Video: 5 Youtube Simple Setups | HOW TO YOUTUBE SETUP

welcome back. Guess what? This video is about the ultimate simple YouTube setup guide. I'm probably gonna say that about 50 million different ways today, but who cares? This guide is about simple setups and ways to go ahead and get started with your YouTube channel. If you're digressing because you're like, I don't know, I don't have it set up yet, I don't know what to do, I don't have any space, well, this video is here to tell you that you do, okay? It's hopefully gonna be quick. I hate videos where people go on and on and on and on. So let's jump right into it.
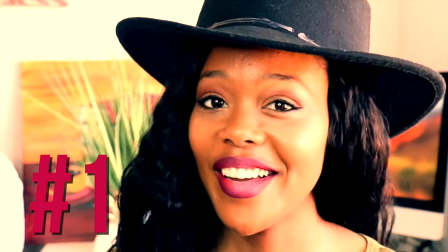[1:28]
Okay, so here is the first setup.
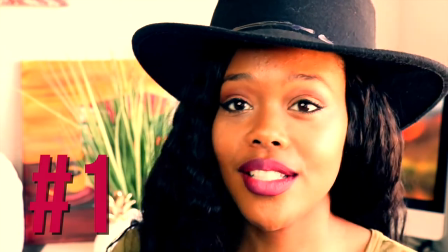[1:31]
I was kind of debating whether or not to say this is the first, second, third setup, but I'll probably only be introducing the first setup as the first setup.
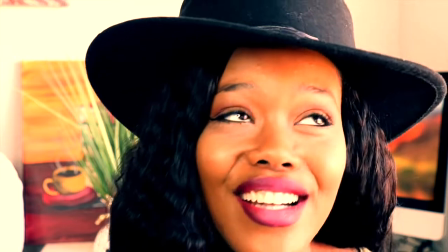[1:38]
Every other setup might happen in another order, but none of that matters. So let's get right to it. I hate digressing, right?
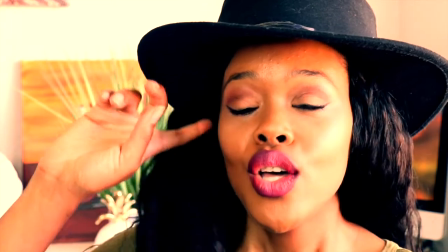[1:43]
Because we said that a million times. So this setup is real simple, okay?
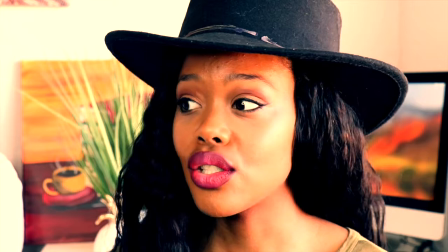[1:48]
My room is super spotless right now.
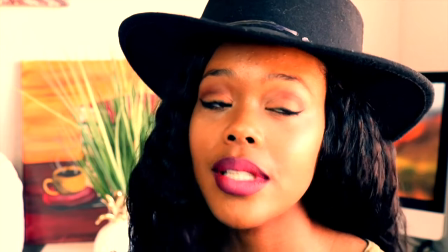[1:52]
I'm not gonna act like it always is, but I will say that it does help me to get more done.
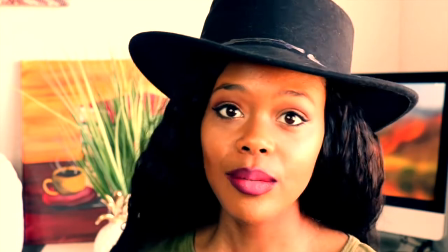[1:59]
So this is the first setup. Look, it's super simple. There's not a lot going on here.
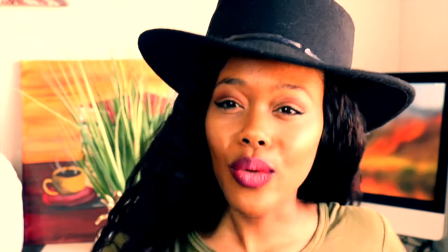[2:04]
You know, you don't really need your computer right here.
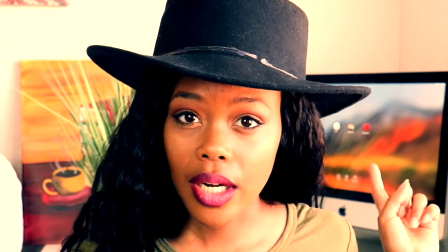[2:08]
You see, this is my computer right here in the background. I don't really need my computer here in the background unless you put a cool screensaver on.
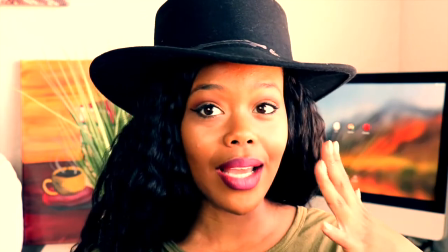[2:15]
And my window's right over here. So this is window light hitting my face. This is window light all right here hitting my face.
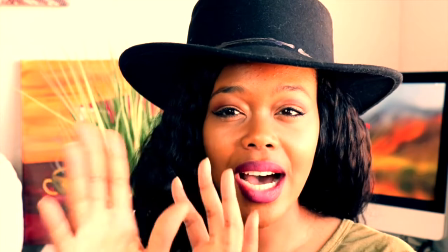[2:22]
My ring light's over there. It's not on the opposite side, but it's kind of more like right here.
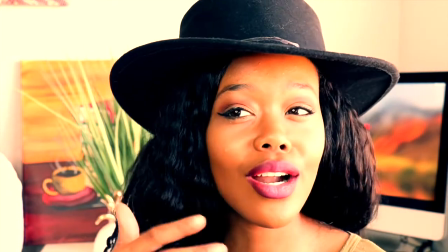[2:29]
That helps act like a filler to fill this darker side. I can turn it up and you can see like it really fill this in.
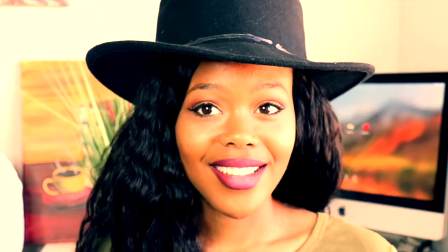[2:37]
So I'm not just dark on one side. So 1 second. Okay, there we go. Let me zoom out so you can see what's really going on.
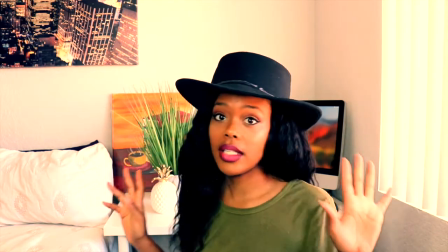[2:44]
Look, you zoom out and you get all this. Let me go over some things with you, okay? You don't have to have like a completely tidy room.
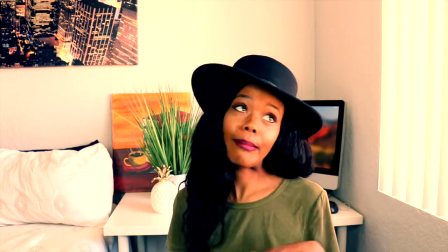[2:51]
Your floor could even be a hot mess. You just have your desk right here.
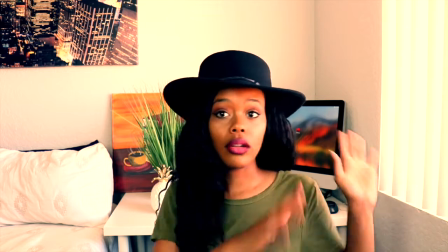[2:56]
Just put your desk somewhere, okay? Close to a window so that you can maximize your light, you know, and really do some things.
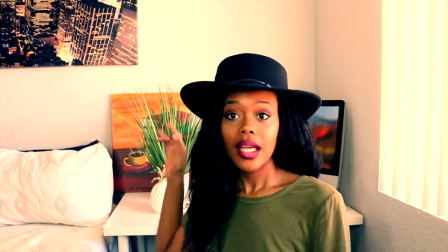[3:05]
The desk is behind you because it's gonna serve as a prop to hold up your computer, this nice plant thing, and a nice little picture that you haven't hung up yet.
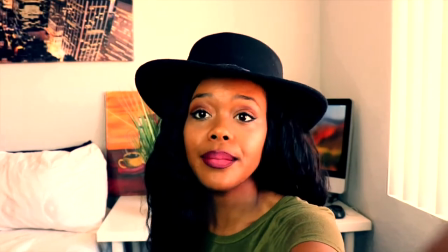[3:13]
So don't worry about poking holes in the wall. So let me zoom back in. Okay, so you zoom back in.
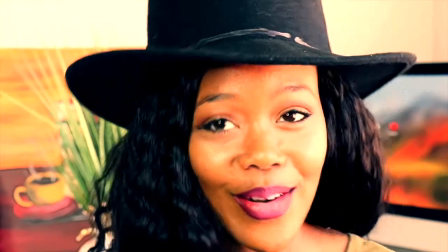[3:21]
You zoom in as far as you want. Now, if you're doing a hair tutorial, that ain't gonna work, girl, because can't nobody see your hair unless you like all up in here like this.
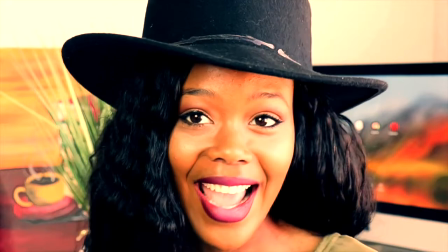[3:27]
So you just zoom in really nice and tight, and you see the computer screen in the back.
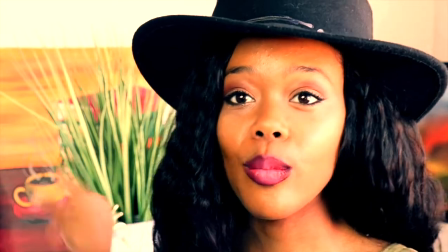[3:34]
You, like I said, any screensaver you want. We got a dope plant here. It kind of, everything's blurred out too.
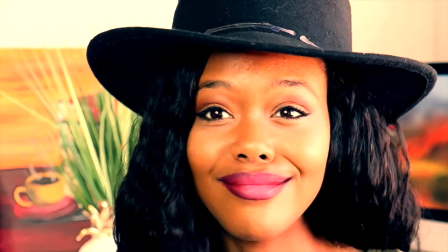[3:39]
I'm not even that far away from the desk. Like, look, I can touch the plant.
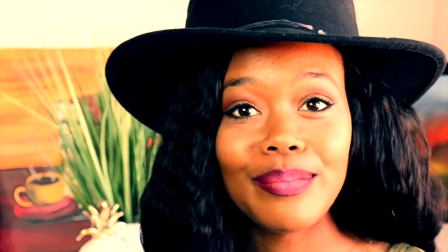[3:46]
I can touch it. That's just a setting on your camera.
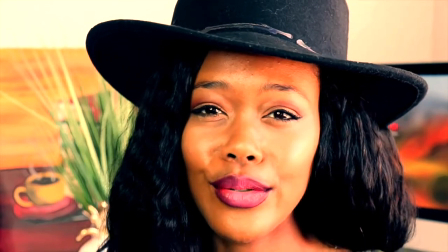[3:52]
If you have an iPhone or you're using a Samsung or any phone,
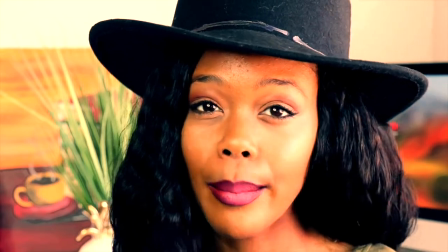[3:56]
you probably need to find an app or a feature that can blur your background while, you know, you're in focus.
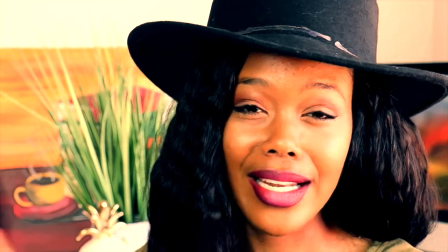[4:02]
Because this, it, you know, the phones are kind of designed to get everything in focus no matter how close one thing is and how far another.
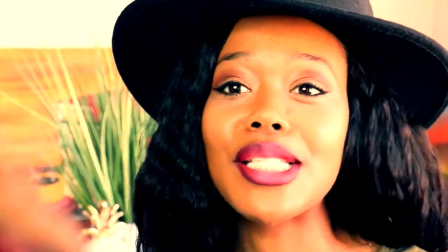[4:09]
But look, it ain't even that far from me. So plant, a little prop, a picture, and your computer.
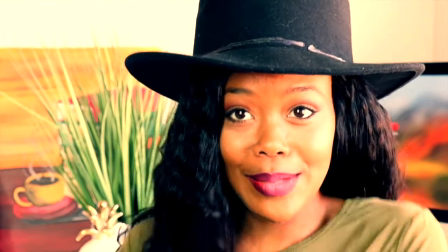[4:16]
Your computer can really make a nice YouTube setup. Make your videos pop, girl, pop, girl, pop.
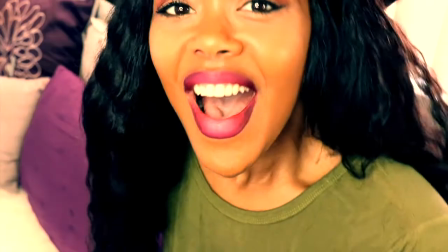[4:23]
Okay, okay, enough, enough, enough. Let's keep it pushing. Okay, ladies, here is another simple setup.
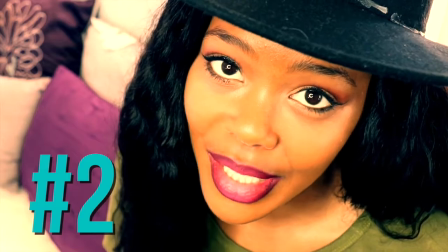[4:28]
This is super close. I love super close shots because I like everything else in the background to be blurred out.
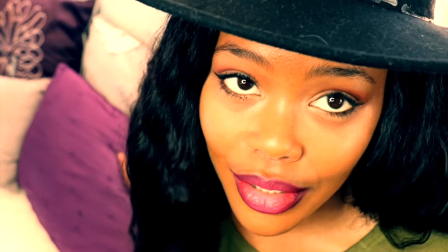[4:34]
And that's not really based on you zooming super close into your face. It's just kind of like something's far enough away from you.
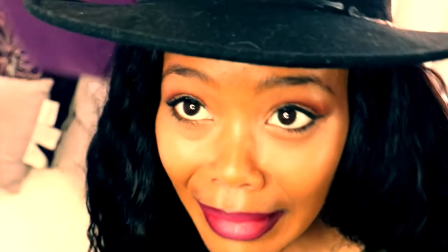[4:41]
See, like if this pillow was right here, if everything was just like right here, like my background was right up on me, you see it's all in focus.
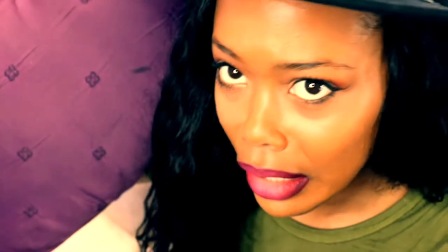[4:48]
Not cute, right? You don't have to be an interior designer.
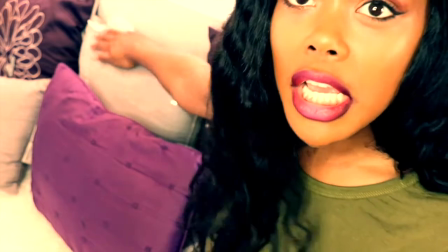[4:53]
Just make sure you hide your tags, ladies.
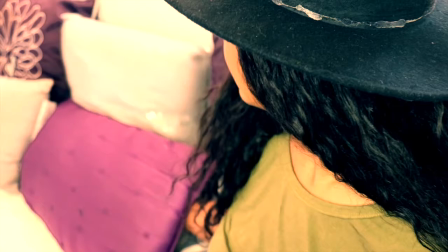[4:58]
Hide the tag, you know what? There we go, hide the tags.
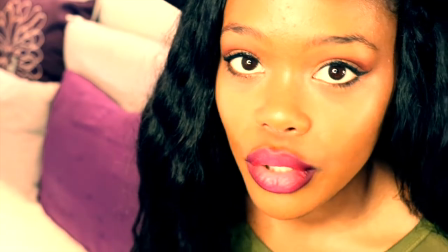[5:06]
Hide the tags, hide the tags. Bam! Look at that, isn't that gorgeous? So this super simple setup is, like, I'm gonna zoom out again so and explain, okay?
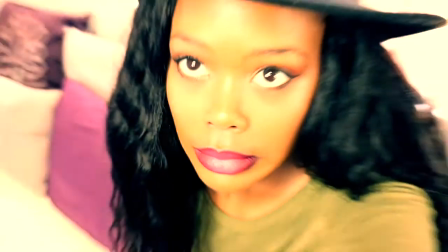[5:15]
Oh, let's zoom in. Okay, okay, I'm all zoomed out.
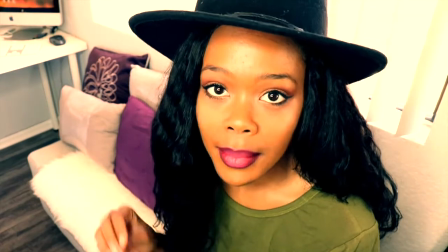[5:20]
It's super cramped, super tight.
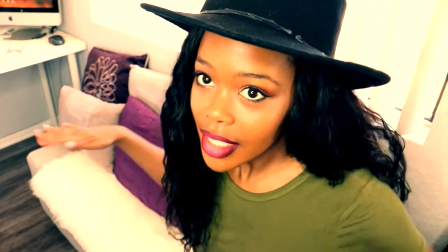[5:22]
So if you have a small room or you have a tight space that you've really like pushed everything out the way so you could set up, then cool.
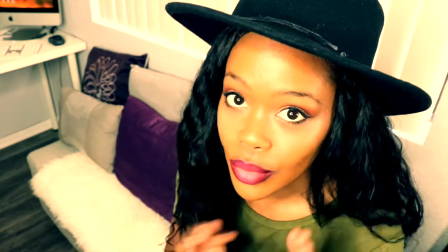[5:29]
The trick about this type of tight space, when you're in a really cramped space, and my camera's literally like right here, guys.
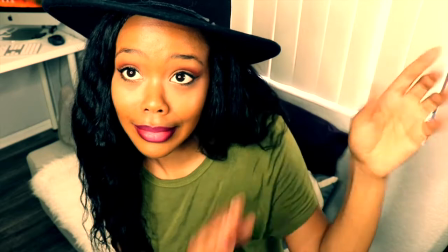[5:36]
It's like, ugh, I can barely extend my arm. It's like that, it's like that far from my face right now.
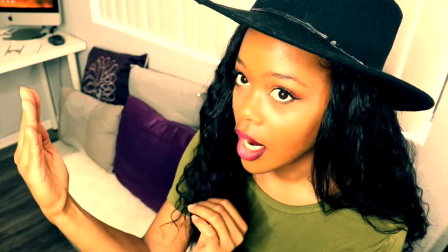[5:44]
It's like that far. So don't shoot, don't put your camera right here. You have to put your camera up So I'm gonna lower my butt, right?
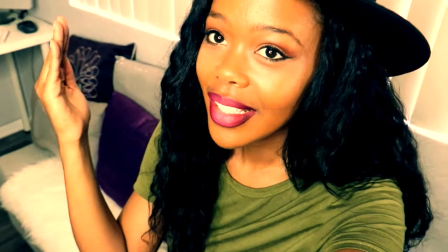[5:51]
So I can show y'all. So you're gonna put, okay, you're gonna put your camera up above your head.
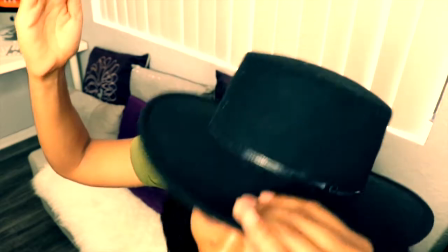[5:59]
So my camera's like that. You're gonna put it up. You're gonna put it up above your head, right?
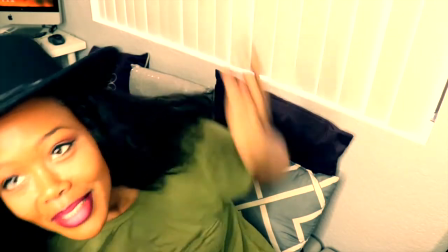[6:04]
Up, whatever. I can't explain this. You're gonna put it, okay, bring your head down, okay?
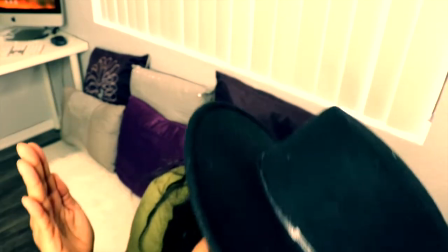[6:10]
And bring your camera, don't bring your head down. Bring your camera above your head, wherever it is, okay?
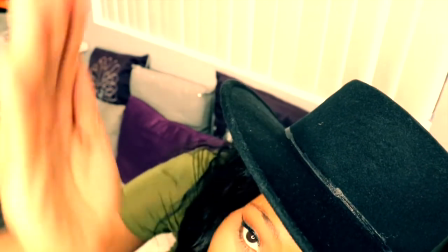[6:15]
In a comfortable position. And you're gonna tilt the camera down.
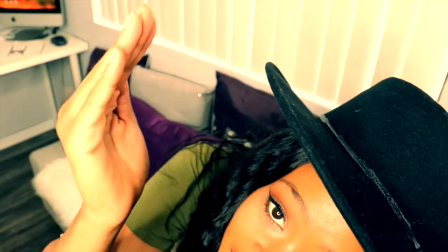[6:20]
So imagine this is the tripod right here.
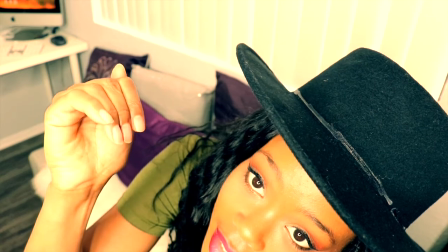[6:23]
This is the tripod. You're gonna just tilt the angle of the camera down at yourself.
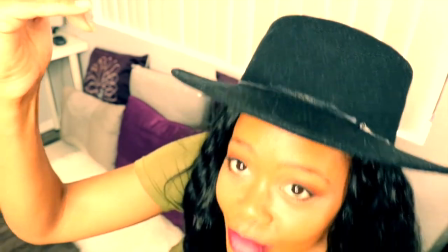[6:29]
So your camera's like right up here, pointing down on you. And that's how you get the things that are behind you.
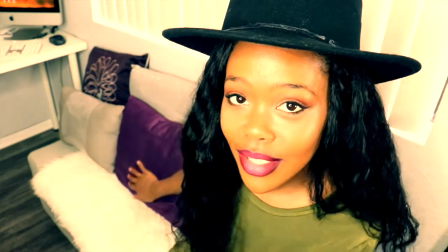[6:36]
And you can do a wider shot if you want to, or like me, you can come in closer.
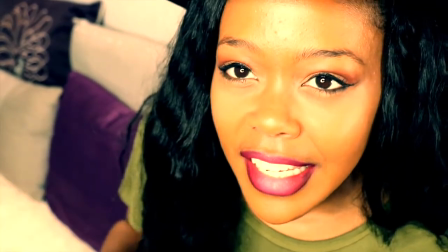[6:41]
But don't forget, ladies, to stay in your frame. If you can't see yourself, then just don't move too much, okay?
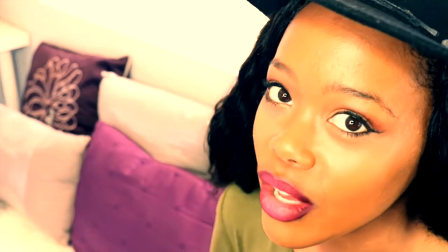[6:50]
So this YouTube setup is set up at an angle. The camera is super close. It's about that far from me.
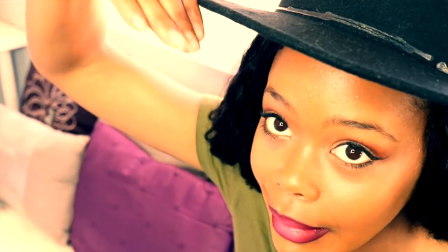[6:56]
It's above me and it's pointing down on me. I'm sorry, I gotta look at my viewing screen.
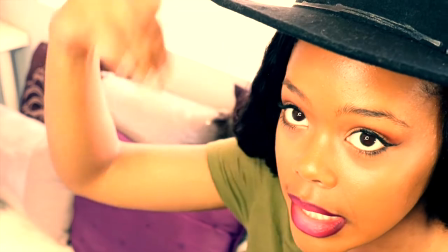[7:02]
It's pointing down at me. So it's like that. It's like that. And I'm right here.
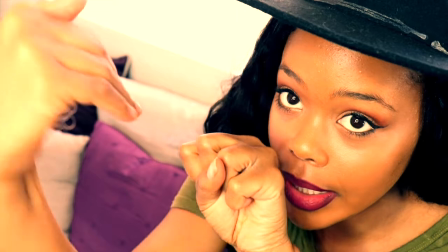[7:07]
This is me and this is my camera pointing down on me. This could actually work in a closet.
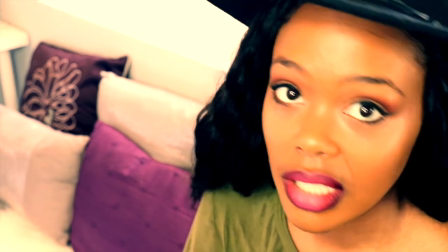[7:14]
It's crazy. Depending on how big or small your closet is, but don't shoot straight on.
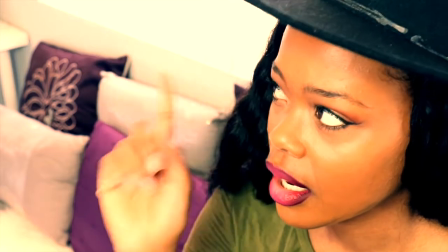[7:20]
That's the trick. That's the trick, ladies.
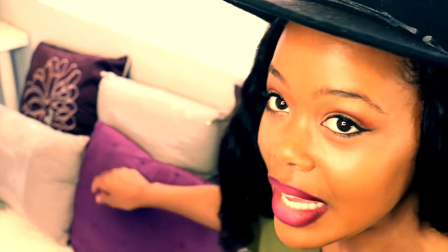[7:23]
Okay, yeah, and just put some nice pillows with different textures and colors and fabrics.
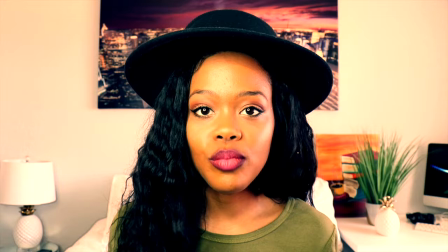[7:33]
Okay, this is the widest YouTube setup I have, right? The widest.
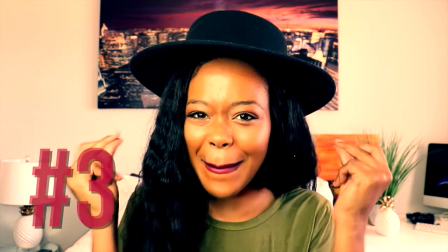[7:39]
But it's not done until I make it pop. Here's how I made this one pop.
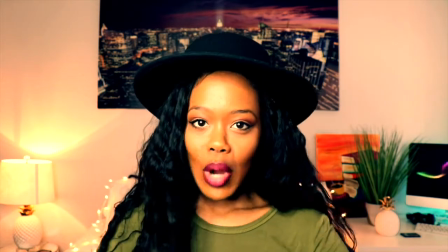[7:46]
Gave it a little more life, a little more ambiance, a little more flair.
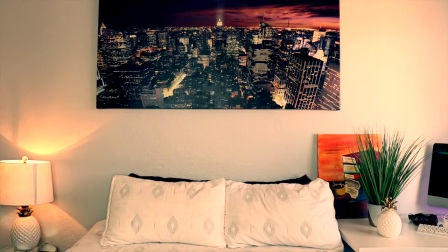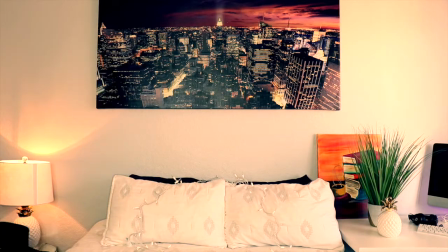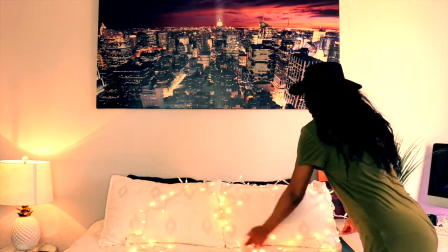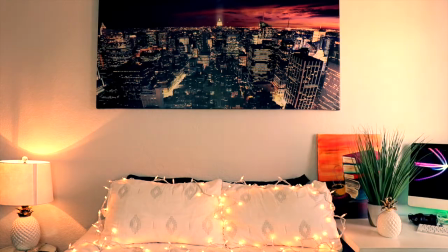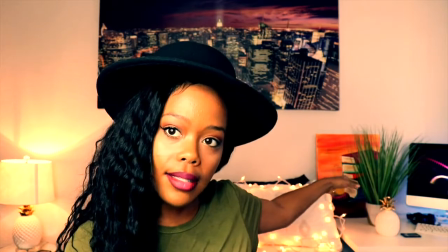[8:21]
In the back here, a plant is still here. That's all from the desk setup that's next to my bed.
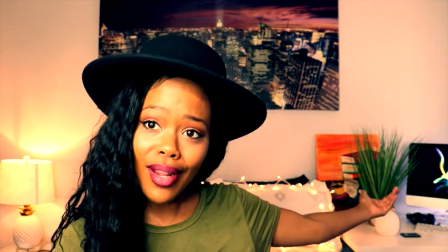[8:27]
So put your desk next to your bed, and the computer's right over there with a screensaver, the standard moving screensaver.
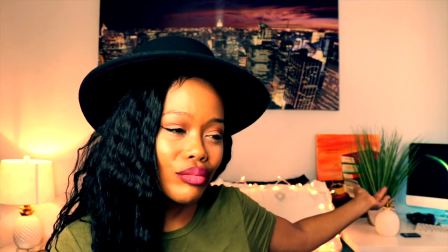[8:34]
Of course, I would make it my own screensaver, something I like,
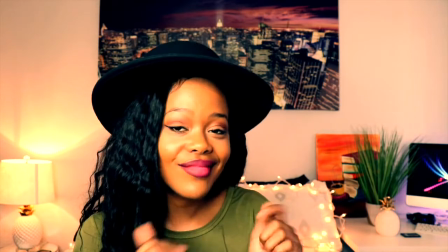[8:38]
even something moving, even if it's just ocean water, right? And I have an LED light.
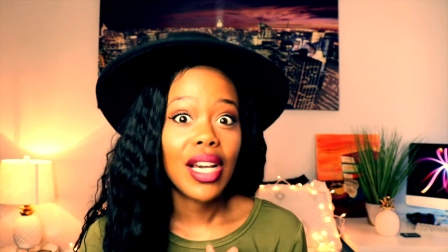[8:46]
There's some USB LED lights. You can get them from Walmart. I'm not sure the price anymore because a long time ago I got them on sale for only $5 a box.
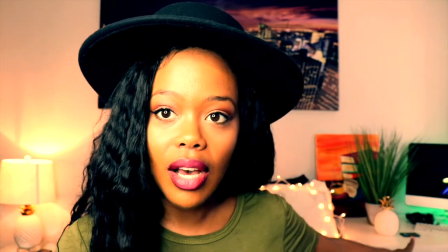[8:55]
I closed my window so you could really see the glow of the LED back there, but at night it's really popping.